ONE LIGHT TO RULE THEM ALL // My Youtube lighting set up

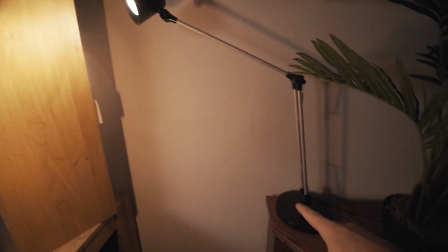[4:08]
So the backlight itself is just a £10 IKEA lamp.
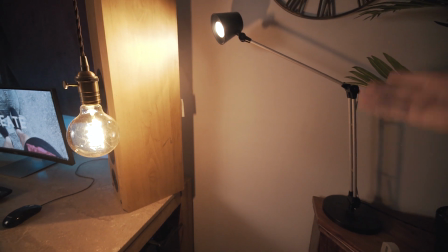[4:13]
We don't need to go fancy. I'm not a fancy geezer, so I like to keep it cheap and cheerful, basically.
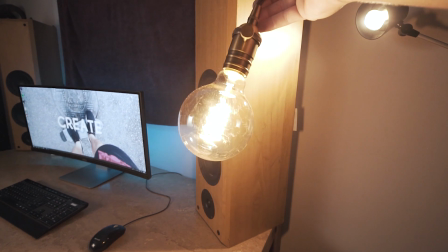[4:19]
This practical light just basically makes the scene look a little bit better.
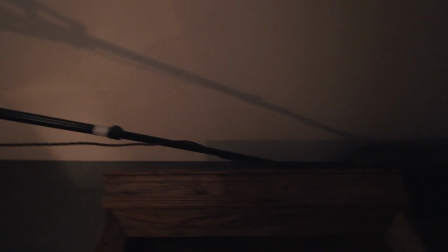[4:23]
And as you can see, it's tied onto the end of a tripod leg that's going up the top of there.
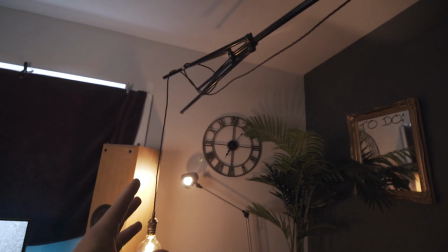[4:31]
So yeah, it ain't that fancy and it ain't that great, let's be honest.
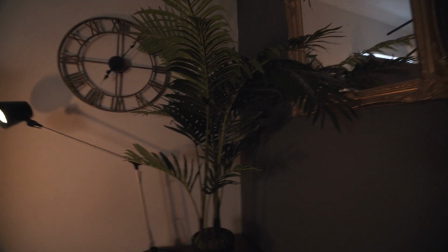[4:36]
And then yeah, I've got my artificial fern over here, which I think just adds to the scene, gives it a little bit of green.
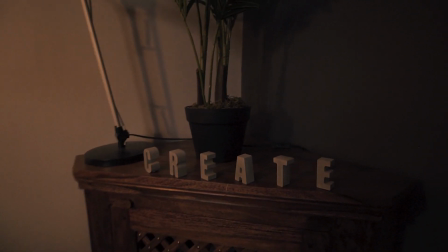[4:42]
Create that my sister made me out of concrete, nice gal.
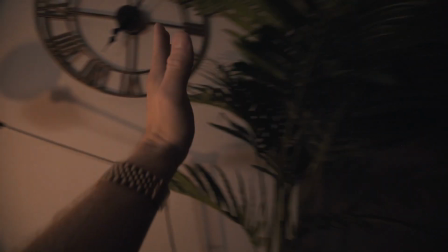[4:45]
Sometimes I like to add a bit of foil here so that my backlight reflects some light up onto this tree to give it a little bit of depth and a little bit of character.
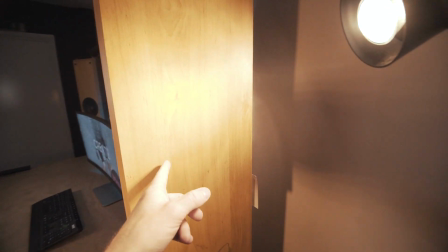[4:54]
But this time around, I didn't really want to, so I didn't stick it there. But sometimes I do that. The next light that's in this scene is, believe it or not, another practical.
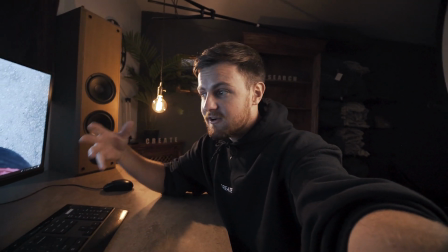[5:02]
And that is my computer screen. Now, my computer screen is a practical because it's a practical light in the image.
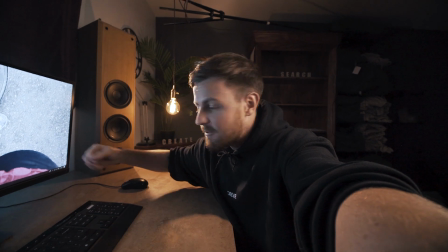[5:09]
But if I turn it off, look what it does to this side of my face. See?
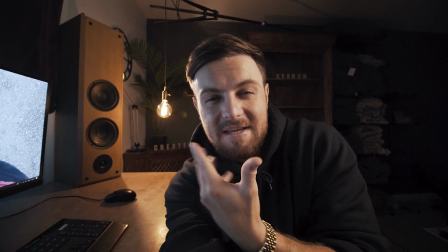[5:15]
And all that does is it fills in a little bit of this darkness on my face so that the contrast isn't too heavy.
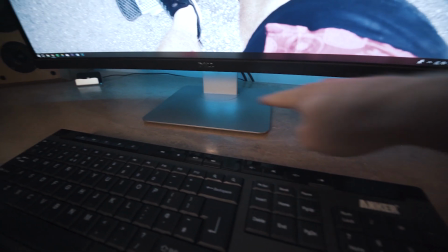[5:22]
Another practical light is this blue light, which is an LED, on the back of my monitor.
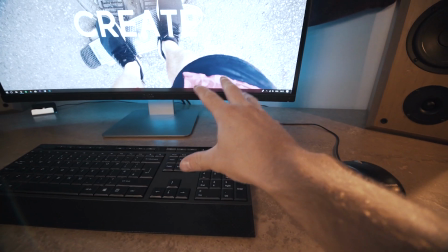[5:29]
That just gives it a little bit of character.
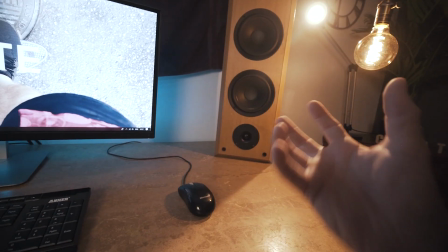[5:31]
We have a bit of color contrast between the blue and the orange, and it just creates a little bit of atmosphere and a little bit of color contrast, which I love.
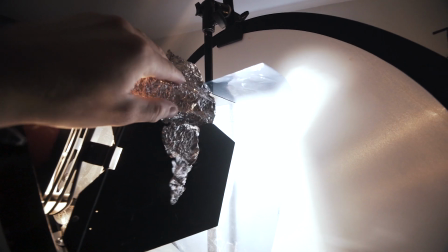[5:39]
And yeah, if you don't know what this tin foil was doing, it was essentially cutting out the spill that was spilling over from that lamp and going on the roof up there.
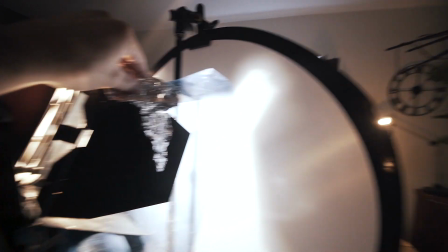[5:48]
So if you watch, when I put this bit of foil over the top, you'll see on the roof, it stops that bit of fill.
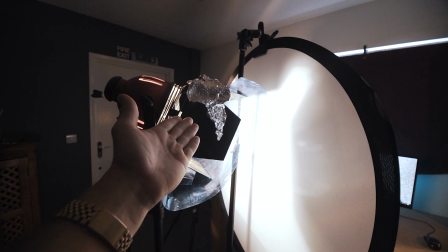[5:55]
So that is what the tin foil is for. Super high-end, super expensive tin foil.
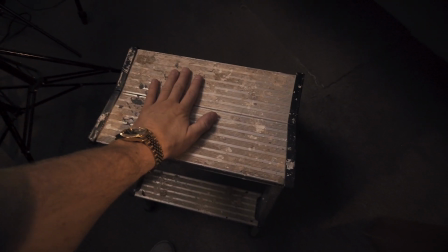[6:03]
And if you didn't know, my seat is pretty butters.
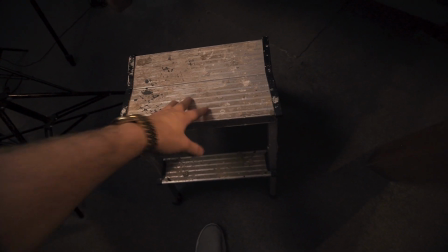[6:09]
It's not the nicest seat in the world, let's be honest. But I just needed something without a back, so you can't see what I'm actually sitting on and you just see me.
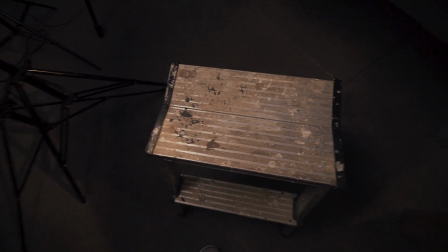[6:17]
It is, in fact, my granddad's old painting steps. It does the job. That's what we're here to do. We're here to do the job. It's sweet. Oh, last thing, people.
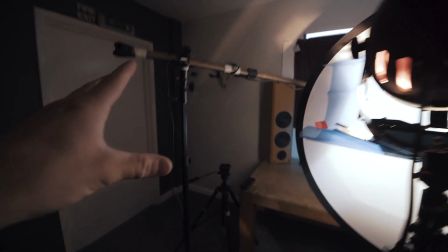[6:28]
The mic. Now, as you can see, I've just got a light stand,
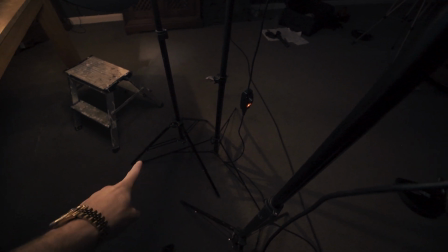[6:32]
and you always want to have your light stand legs pointing towards the subject so that
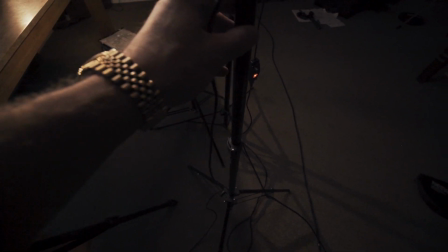[6:37]
the light can either fall that way or that way and doesn't fall directly onto your subject.
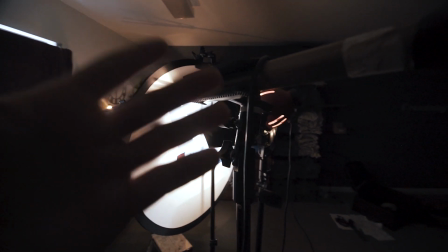[6:42]
Anyway, I've got a light stand and I've got one of these little clamps which I got from Amazon. They're like super damn cheap, like £10 or something, clamping the boom pole.
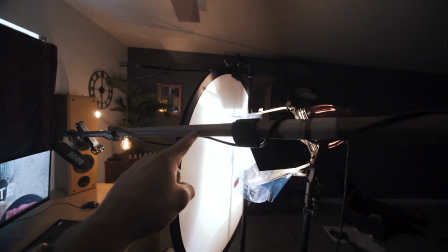[6:51]
Now, let me be honest with you people. This isn't a real boom pole. This is the leg off of a broken tripod.
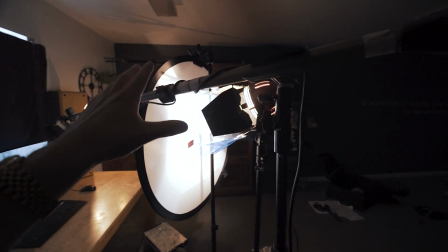[6:59]
And it's one that I stole from school back in the day. So no judging. It's back in the day.
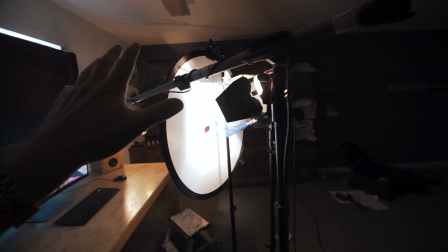[7:04]
I took it from school. I forgot to give it back. That's all that happened. Anyway, the leg snapped off.
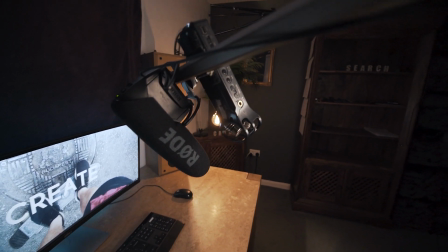[7:08]
And yeah, now it's my boom pole. I record into my Rode VideoMic Pro.
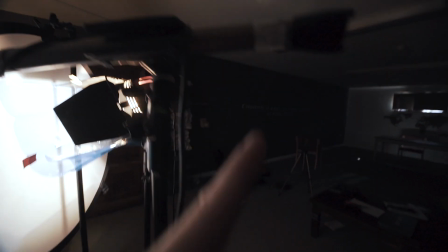[7:14]
And then the cable comes all the way up here. Down there. And then into the side of the camera, which sits here. I've got audio directly into camera, so I don't have to record a separate audio track. But you might have noticed that I've Velcroed
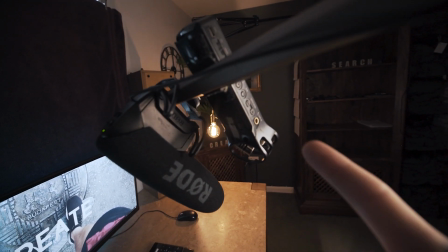[7:29]
a H1, a Zoom H1, onto the boom pole so that I can record a separate audio track just in case something dodgy happens to this one. So I've always got a backup. But I would like to add to this setup. I would like to incorporate something new, a couple of different lights. One thing I would like is a grid on top of here to stop all of the spill coming out from my key light, just so it stays on the subject. And I'd also like a few more practical lights up here on this section, because it might just give the image a little bit more atmosphere, a little bit more depth.
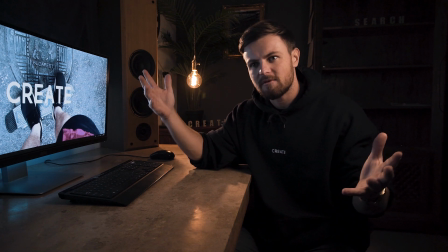[8:00]
Boom, so there you go, people. That is my lighting setup.
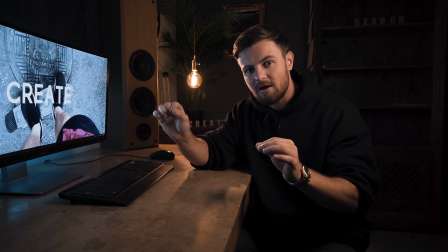[8:03]
One thing I'm going to do now is individually put on all of these lights to show you just how the scene kind of paints itself.
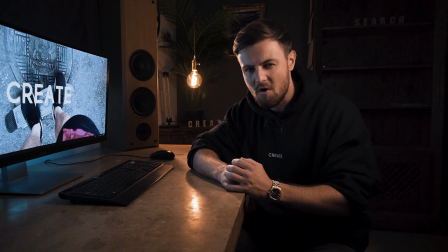[8:11]
All right?